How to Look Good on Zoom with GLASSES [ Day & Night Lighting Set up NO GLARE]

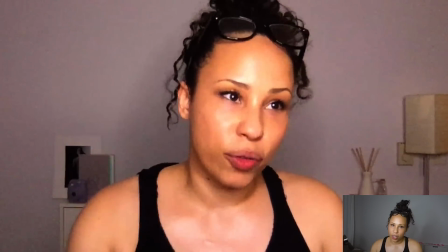That said, if you do have a ring light and glasses, never fear. We're gonna use the exact same principle to make a ring light work.
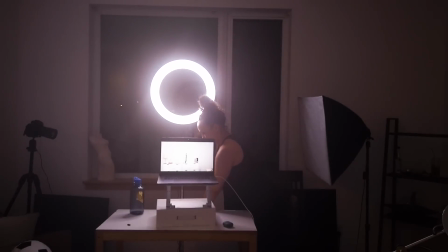First thing I'm gonna do is raise it up as high as it, yeah, oh yeah, this will be good.
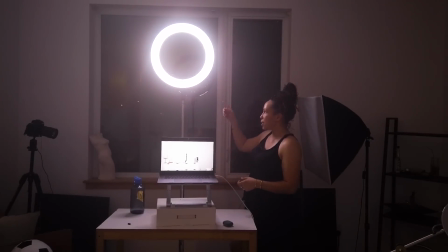So it's out of the angle of incidence. And because it's up high right now, what's great about this ring light, even though there's other reasons why I don't love it, is it has this angle adjustment.
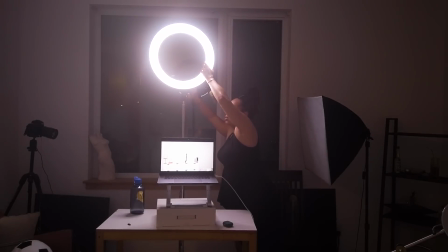So I can angle it down. So there's a little bit more of an angling orb coming down toward me, but it's going to be up high enough that it won't catch the reflection.
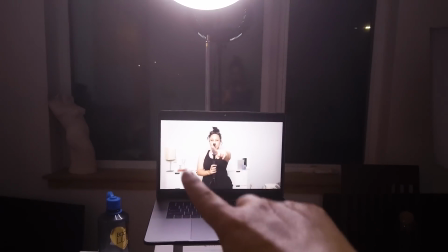As you can see, now is my computer screen. You can't see the ring light until you angle up a bit.
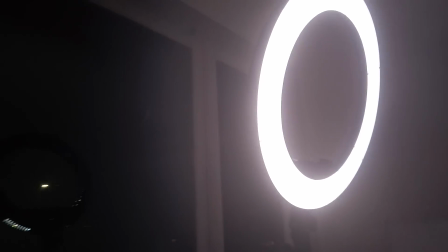And you can't really notice, but I'll show you the side. See how it's tilted. The benefit of that angle is that instead of just the bottom being the most intensity, creating that angle is creating the same distance between both the top and the bottom, so it's giving me more of an even light.
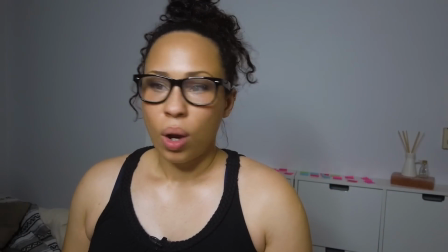Now, if we put our glasses down, we're getting much better.
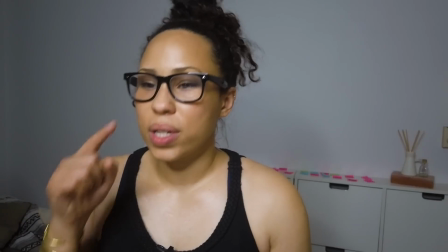However, this ring light isn't bright enough to cut down the glare from the computer.
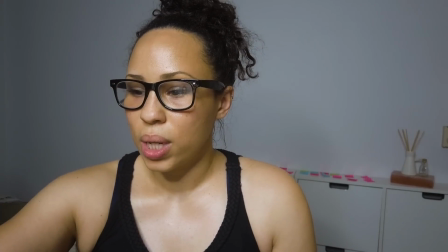So if I was using this as an actual setup, what I would have to do is dial down the brightness
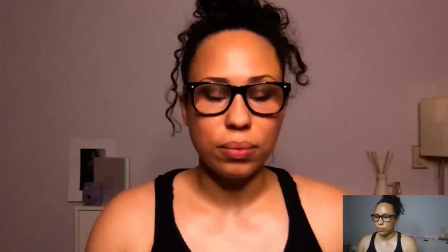until I get rid of that reflection. Yeah, this just isn't my favorite. And this ring light, it's tough because it's supposed to be bicolor, which means it's supposed to be warmer on the one hand, that's more tungsten, and cooler, but the cooler is super magenta. How I've actually been using it is in my course that I just created called Amplified or Tokenized, that helps go through the process to really make meaningful campaigns that have meaningful representation and are pushing towards inclusivity.
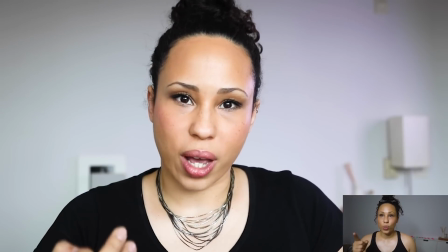What I did is I used a big window as the key light and then put this ring light on its more magenta cooler mode in the background.
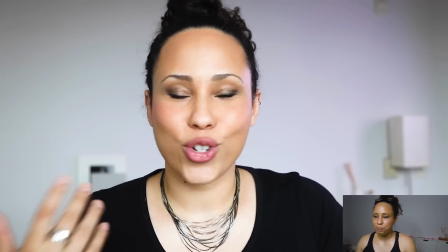So it created a really nice vibe, but it's definitely not color accurate. That's it. You made it to the end of the video, and I love you for that. This was a little bit of a long one. That means so much to me that you were in it with it. I'm super excited for you to now show up on Zoom and on your computer and just look and feel like a boss. Remember that if you are having these critical voices that are telling you that you're not good enough, that you're too old, you're too fat, your hairline goes back too far, whatever it is, it's your brain lying to you. You are awesome and you're a badass, and most people are so self-obsessed thinking about how they look, and they're just listening to the information that you're giving them. So take a deep breath. Remember that you're amazing. And if you aren't already part of this crazily growing family, just subscribe below and make sure that you ding the bell and turn on all notifications so that you can see when new videos come out. And if you're looking for a little more info on how to look and feel amazing, check out these videos. Bye.